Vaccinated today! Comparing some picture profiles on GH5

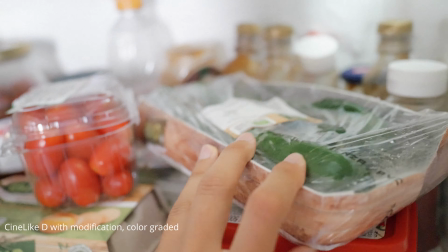3:30 good stuff what are these oh more fresh veggies I'm gonna cook this tonight with curry
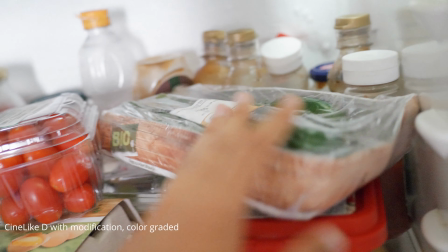3:36 with a potato potato cucumber and tomato curry
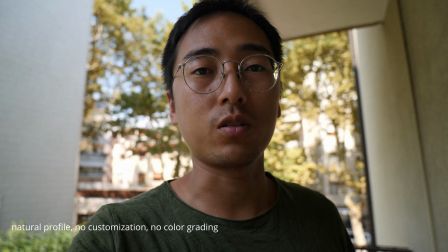3:41 it's gonna be fun so the previous clips were shot with the cine like D
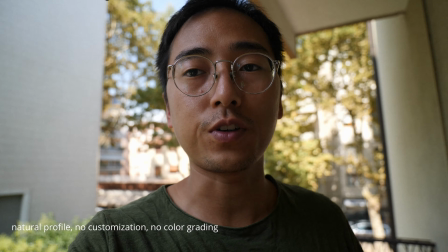3:47 profile and right now I'm using a natural profile just want to see the difference which
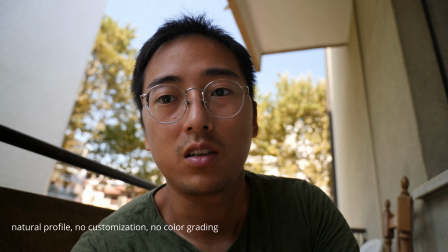3:52 one has better dynamic range the cine like D is supposed to have better dynamic
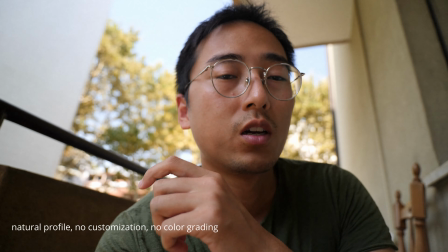3:56 range also customize it a little bit I turn down the sharpness
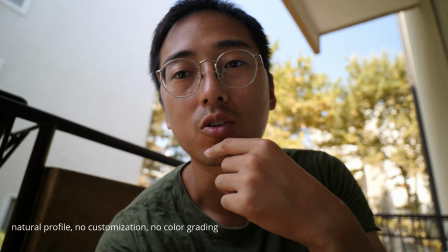4:01 and saturation and contrast and everything everything is a little bit lower you know sharpness all the way down to minus five so right now this is just
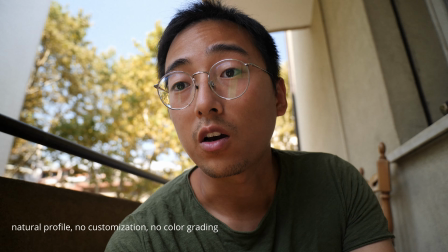4:09 natural profile with a no no no customization let's see how it looks i kind of want to try to get some film look so some soft image
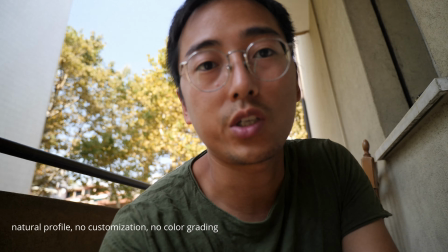4:18 because the 4k video come out of the camera is just very sharp super sharp uh a lot of detail very sharp so i want to get
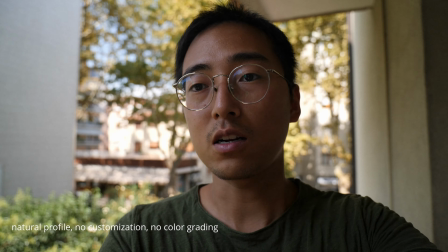4:27 some soft look and uh let's see if we can achieve that right now it's natural profile and i'm gonna switch to some other profiles and customize
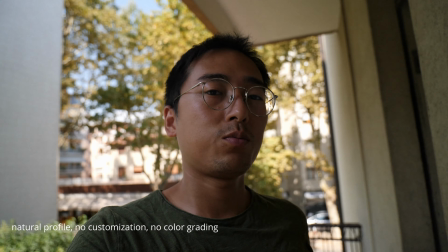4:35 it you know change a little bit tweak a little bit here a little bit there and see what difference can it make and we have a perfect
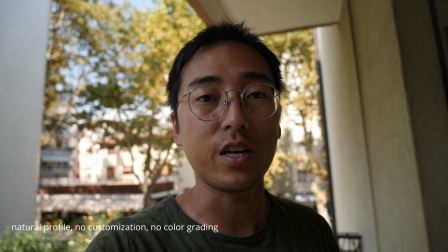4:43 backdrop you know this there's a sky in the back so you can see the dynamic range compared to my face and the background which one you know the
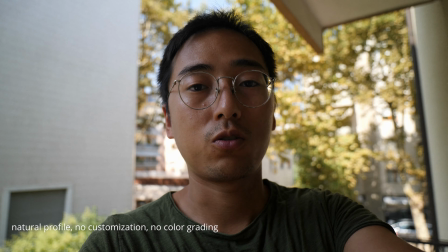4:52 exposure if it's a good on both all right now let's
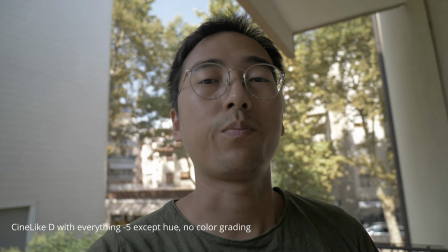4:56 switch okay right now we're back at Cine like D and this time I have
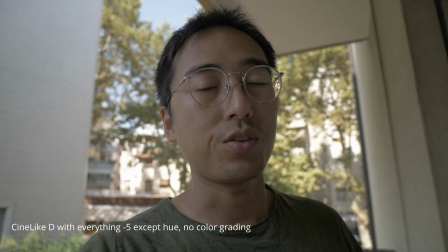5:01 everything at minus five right now because previously I shot the contrast
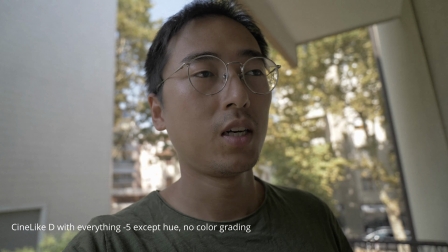5:06 at minus one or two and saturation was at minus
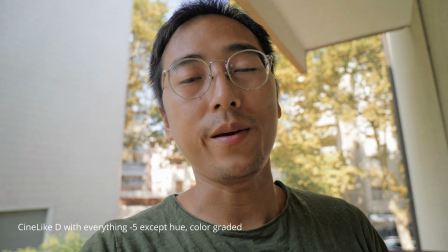5:11 one so it was not all the way and now it's all the way so everything
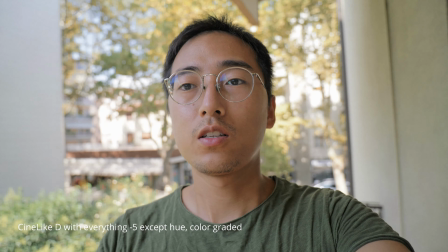5:16 is minus five right now so you can see it's really desaturated before I color grade it
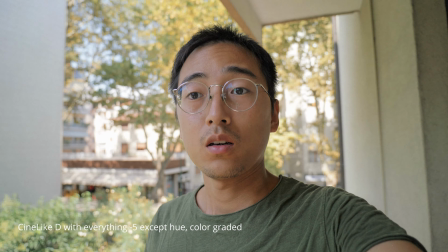5:22 this
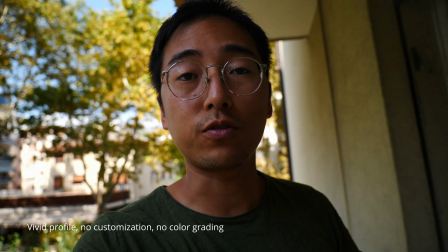5:27 is vivid profile I never used this profile because it's so saturated it looks
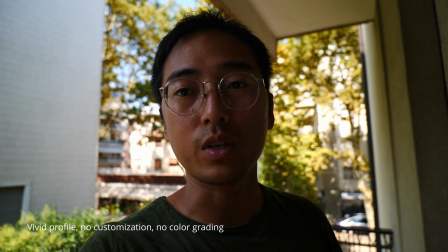5:32 you just the color is just too rich and yeah just want to
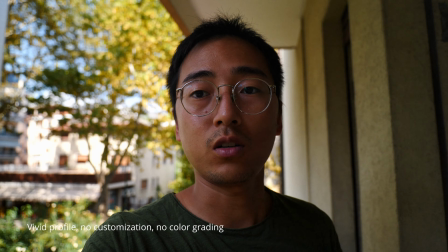5:37 throw this in there and see the difference here I think my face is really saturated really red
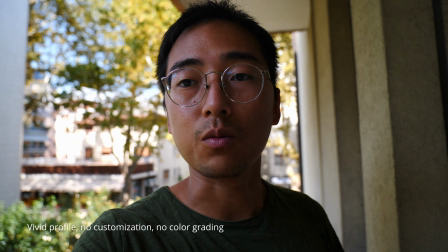5:43 and warm looking and the background looks nice I think
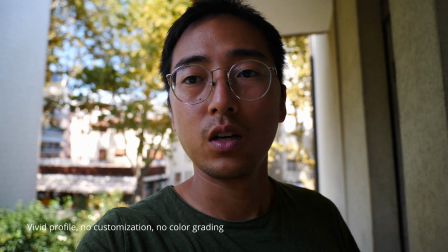5:48 the background is pretty nicely exposed but I don't know I'll
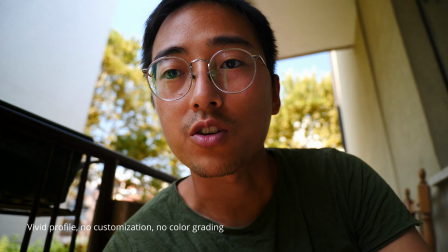5:55 just crouch down here do a similar shot and it's like before the
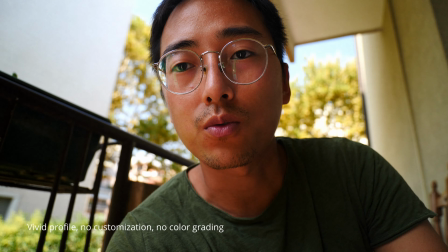6:02 Sun is still very bright and I just look super red in this profile vivid profile now
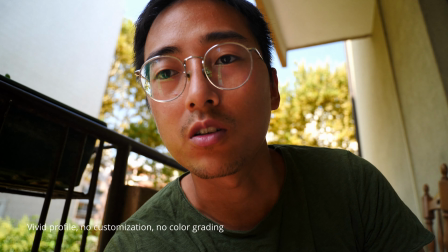6:09 my skin is dark but this is turning me into a lobster and
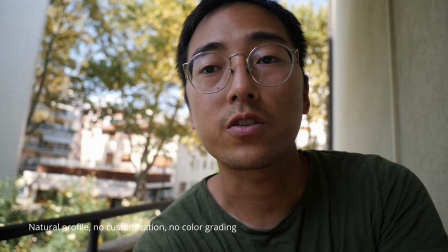6:16 we're back to natural profile with no customization this is the standard profile I used
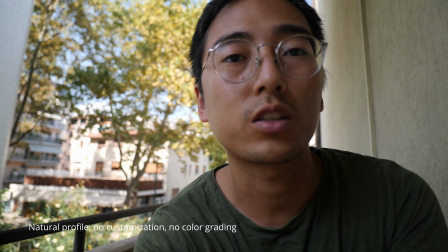6:22 to shoot videos day-to-day vlogs basically I don't need any color grading
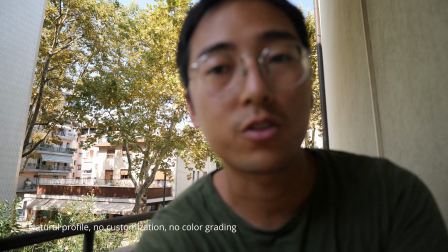6:27 with this profile I think the color straight out of cameras fantastic really beautiful
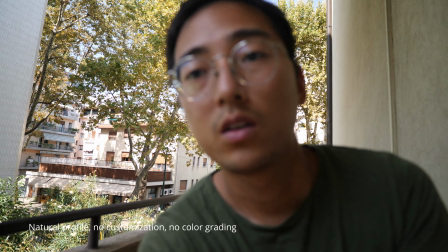6:32 and pleasing and especially with I'm out of focus especially when I'm
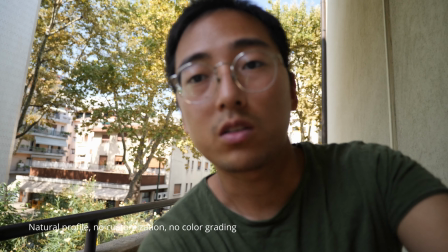6:38 using a filter it has a little bit very subtle kind of warm look to it
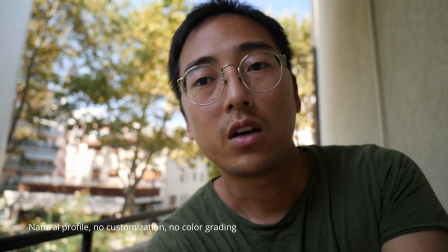6:45 sometimes a little bit of greenish maybe a little bit of warmish kind of subtle filter look so then that's nice
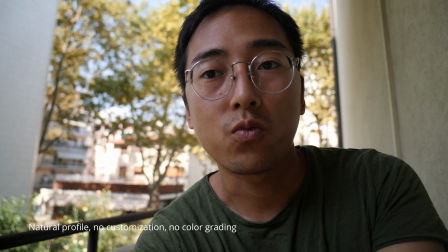6:55 alright yeah it is just too hot for any outdoor adventure I don't want to go out and I don't know any outdoor activities just too
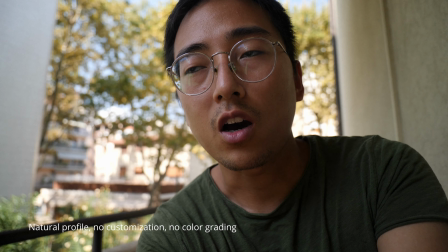7:04 hot right now we're in August mid-August and it's hot hot hot like summer hot it
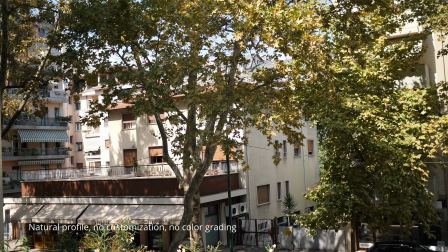7:15 is so boring I'm gonna stay home and play Starcraft on stream